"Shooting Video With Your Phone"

Howdy. So today I'm going to be going over some video tips for shooting with your phone. A lot of us are having to shoot on Zoom or shoot lectures, YouTube assignments, speeches, just all kinds of video assignments are happening in this day and age. And so I thought I would go over kind of what it's like to shoot video and the most basic ways, and then to kind of move your way up. So the main things you want to think about are your framing, your lighting, and the most important thing is your audio. If you don't have good audio, your framing and your lighting doesn't matter. People don't want to hear, like, literally what the bad audio. They would rather have good audio with something completely different played over it because your video came out bad than to have no audio and this beautiful face, right? So that's kind of the way to think about it. And so I'm going to go over a little bit of that.
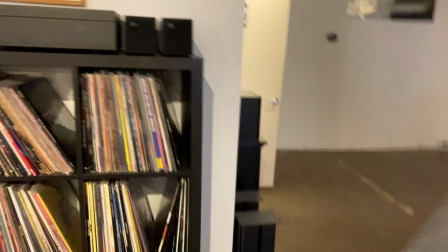1:04 So the first thing I'm going to show you all is I've set up a chair here at the shop.
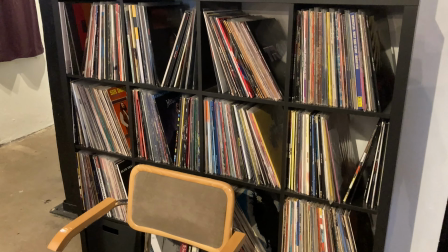1:08 I have an IKEA 4x4 shelf with some records behind it.
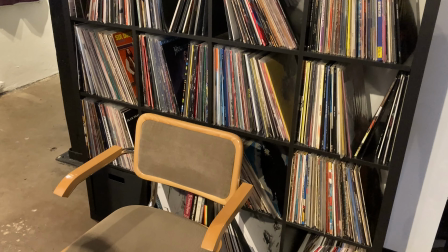1:14 I thought this kind of looked dynamic. And what I'm using today is, right now I'm shooting this video. This video currently is being shot with my iPhone SE. It's brand new, costs $450. An 11 Pro is about $1,100, so it's significantly cheaper. And it has a really great 4K camera, and it looks wonderful.
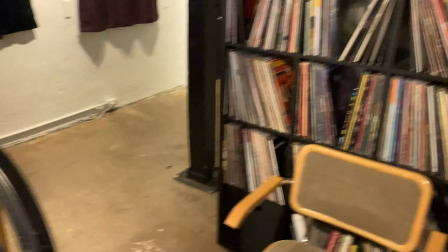1:37 But that's not what everybody has. So I'm actually going to show you all some demos with using an iPhone 6.
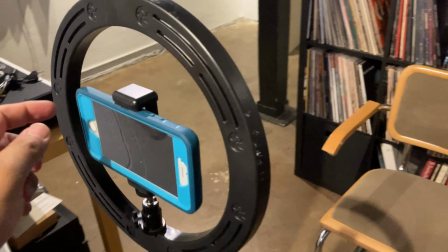1:44 So this is a 6S, I believe.
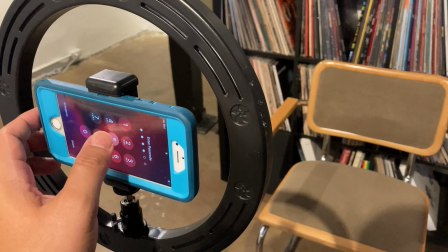1:48 And you can find out my super secret code for this demonstrator phone that I use.
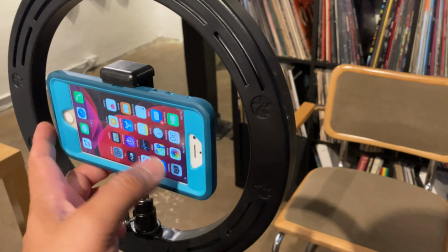1:55 And I will pop open the camera, put it in video mode.
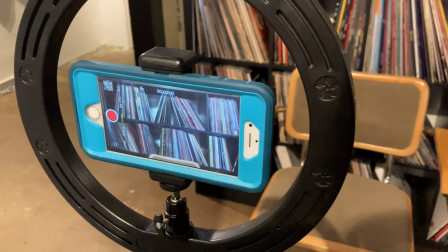2:01 And what you'll see right away is that I've already framed up the camera.
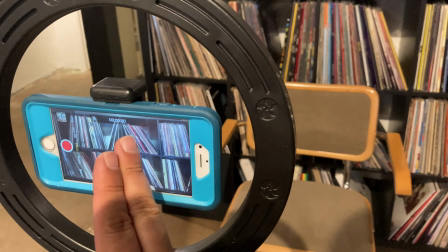2:07 I have myself just a little offset.
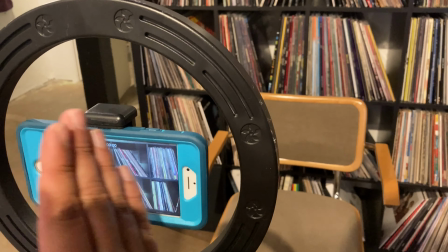2:09 Depending on what you're going for, you can put yourself, more dramatically one side to the other, depending on what your intentionality is.
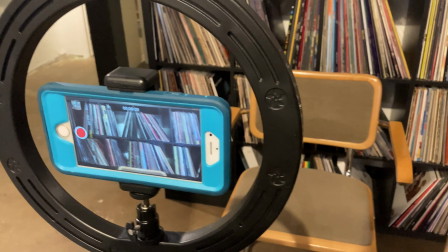2:16 But we've got to think about our mise-en-scène. We've got to think about our framing, how we look in terms of what we're trying to convey with just what people see around us, right?
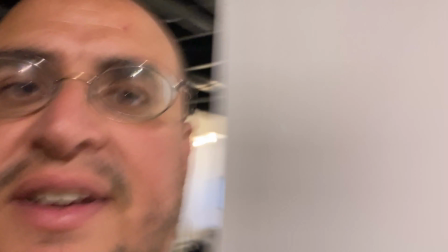2:27 So if I was just standing against this flat surface, it looks very compressed.
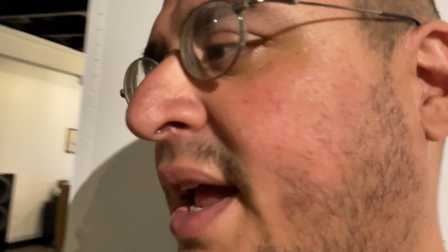2:33 It feels like confined, maybe a little claustrophobic. I feel like this area over here is a lot more friendly.
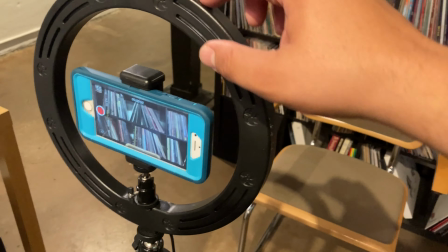2:41 So then you'll notice I also have a ring light here. So I'm going to show you the differences between having a ring light and not having a ring light.
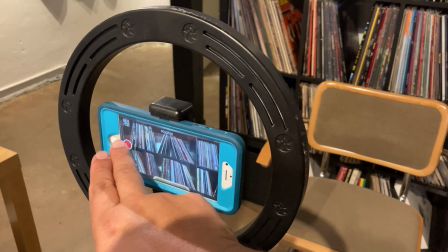2:49 So what we'll do is I'll go ahead and hit record here,
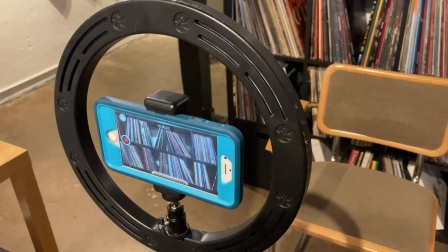2:52 and we'll snap so that my camera I'm shooting with and this camera both have a sound to sync up on.
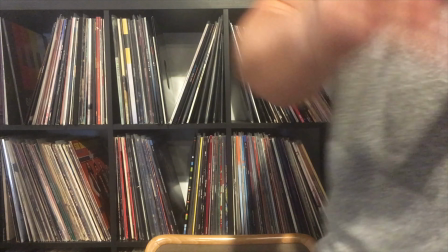2:59 And I'll actually come over here, and I'll just put this camera over here for a second.
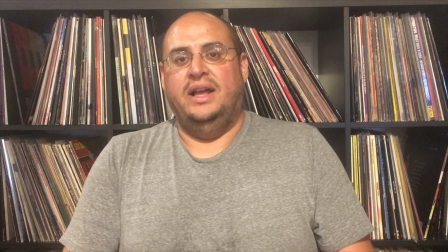3:04 And you can see this is what I look like. I don't have the ring light on currently.
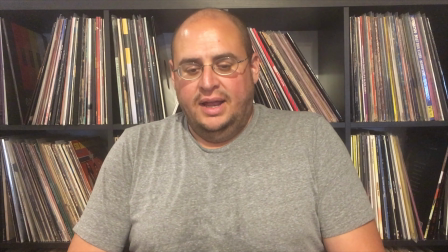3:11 I'm just using the lighting that we have. Now, if I turn the ring light on, which I'll do, there's a little switch right here.
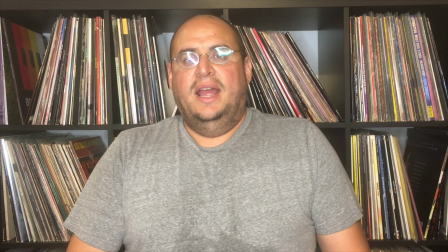3:20 You can see that I have a more even light. It's kind of bright, but I can have a lot better visual presence.
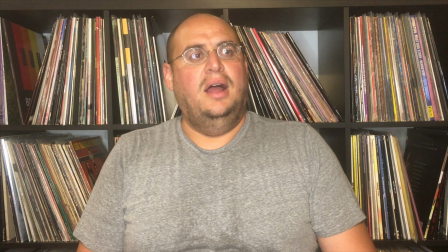3:31 And you can see the set behind me a little bit better. To me, having a ring light is kind of when you're trying to level up.
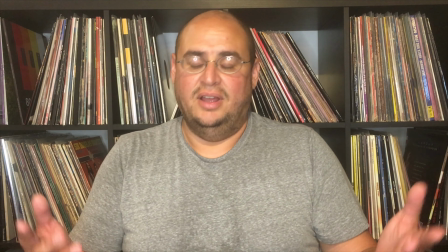3:39 You can also do it with clamp lights that you can buy at Home Depot or Amazon and have it drop shipped, whatever's easiest for you.
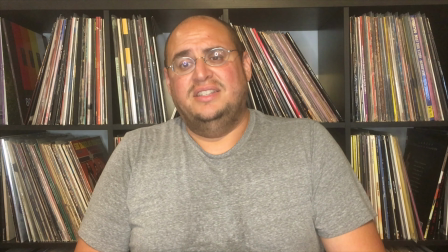3:47 And those cost like $10. This ring light cost me $50 on Amazon, and it was like a 2-day shipping.
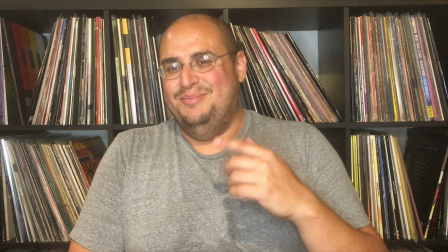3:55 So it works pretty well.
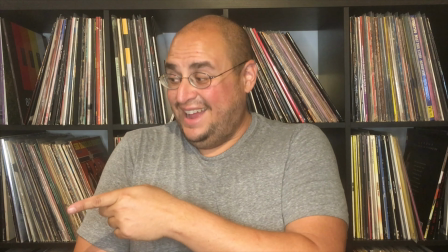3:57 The other thing you'll notice though, in both of whether we're watching that video over there or this video over here, is that you can hear me pretty well.
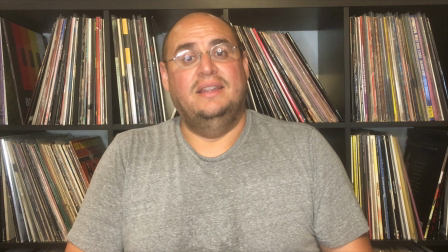4:05 Now, why is that? It's because I'm projecting my voice.